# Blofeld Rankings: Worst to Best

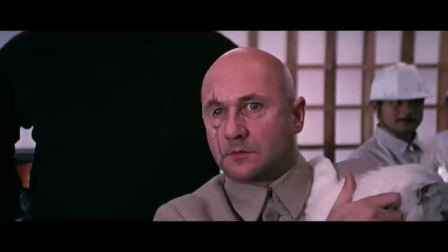More than the scar, though, there's something just so weird and piercing and dead-eyed about his gaze that I just love.
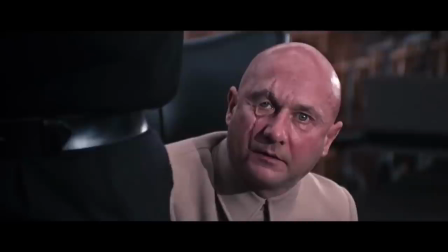His reveal is absolutely fantastic. Looking straight at the camera, straight at Bond, straight at the audience.
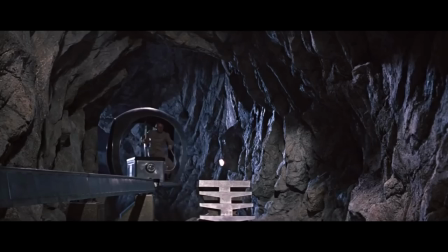After years of waiting, audiences finally got a good up-close look at Blofeld with his face, you know, 20 foot high on the silver screen.
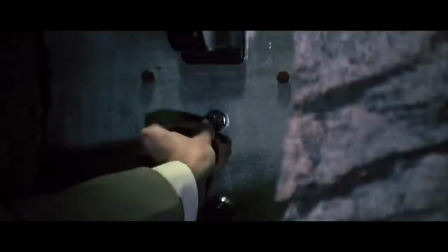But is that as effective as not seeing him at all?
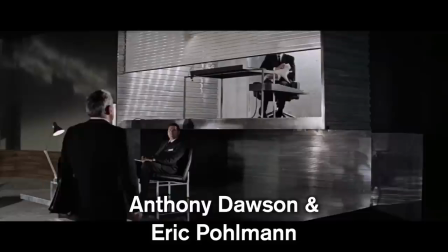Well, that's certainly my mode of thinking. Number 1.
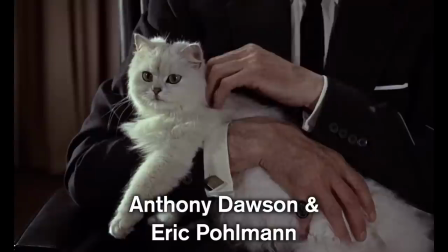Yes, the best Blofeld is actually two men, in my opinion. Anthony Dawson's physicality and Eric Bolman's fantastic, deep, menacing voice. I guess this is one of those typical, like, you know, whatever you can make up in your own imagination is going to be a hell of a lot more interesting than whatever you can be shown on screen.
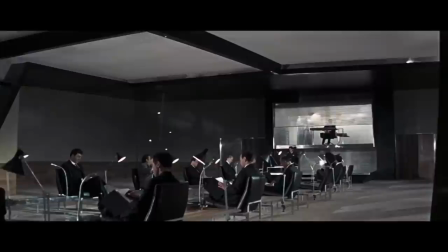And in this case, it really is the case. Re-watching all the Blofeld films recently,
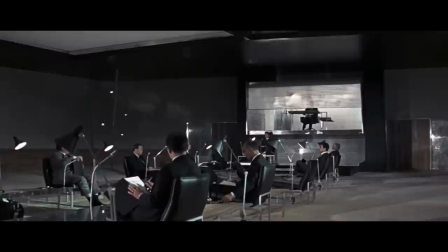I was struck by how much of a menacing presence this guy has when he's shrouded in mystery, shrouded in the shadows like this.
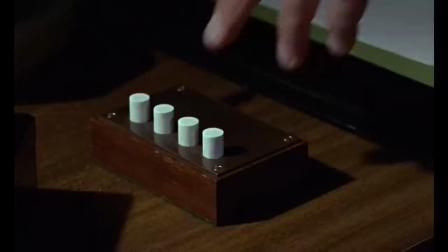Apart from hands and a figure on a chair, we don't see anything of this guy, and he's brilliant.
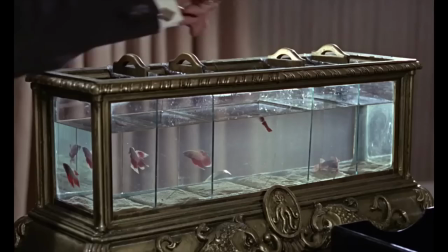He can be whatever you want to be. Chances are the image I have in my head is completely different to yours, and yours is completely different to anyone else's.
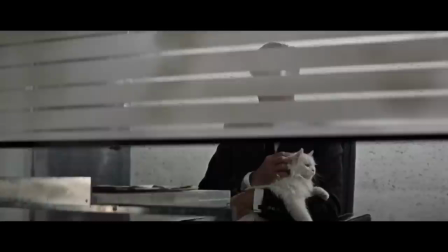I know that these things, you know, can't be shrouded in mystery forever,
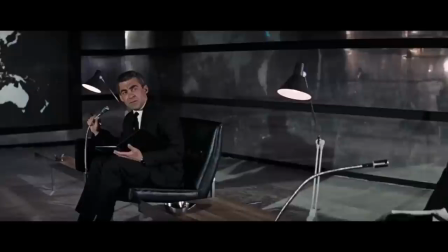and in these situations you have to show the monster eventually, but sometimes the tease of a meal, the odd, you know, nibble at the side, is more fun and satisfying than the entire dish. I think the only downside to this particular version of Blofeld is that he just wasn't in enough films. Like, I just wish we'd had one more film in the series where he was a presence and we didn't see him.
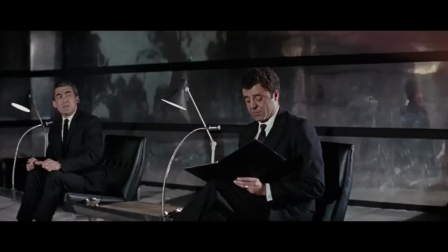Maybe Bond would get close but had to wait until the next film for the full reveal, or, you know, or at least I could have done with more of him in Thunderball, you know,
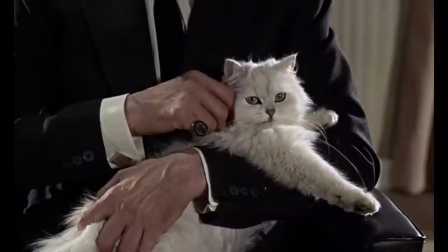at the very least. But his appearance in From Russia With Love is just wonderful.
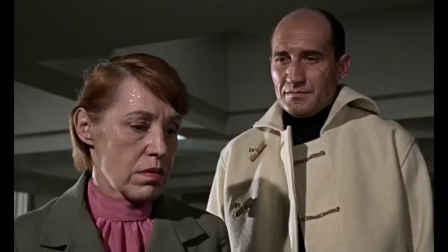And you know, I think in large part thanks to Lottie Lenya, who plays Rosa Klebb, she is so absolutely petrified of this guy that it conveys so much to us.
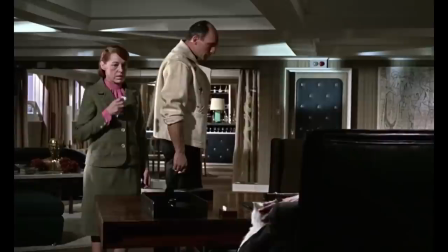She's sweating and stuttering when she thinks she's gonna get the blame for the failure of the mission, and it makes Blofeld terrifying.
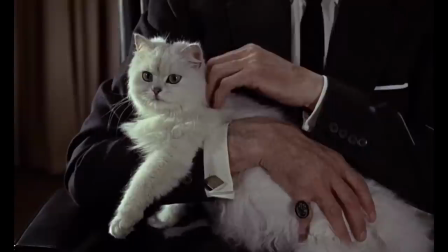She sells it so well. It would have been interesting if they'd have tried to match Dawson's physicality and Pullman's voice when they finally revealed Blofeld in You Only Live Twice.
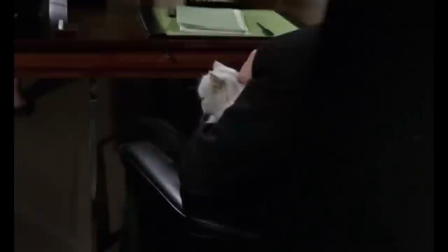Obviously, they didn't have short, bald Donald Pleasence in mind at the time when they, you know,
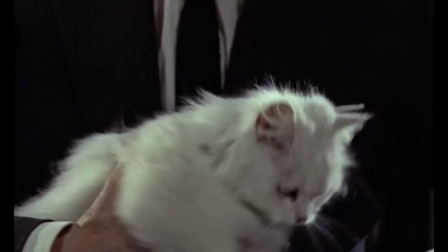started using the character, but it would have been interesting to see if, you know, in a parallel dimension somewhere,
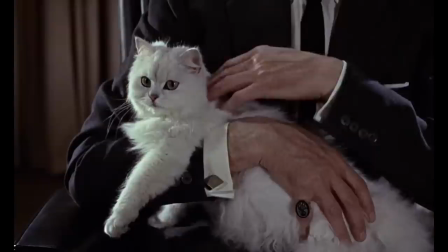another version of Blofeld would have become so synonymous with the film series. Maybe one with hair. And that's it for this time, Bond fans. So, what did you think? Is my ranking anything like yours? It's always very interesting to know, so please leave your own rankings in the comment section below.
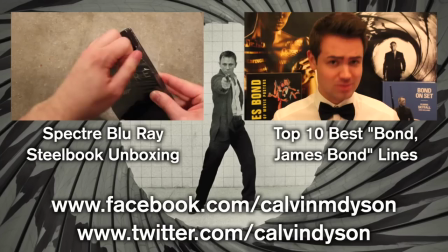And, until next time, Bond fans, so long for now.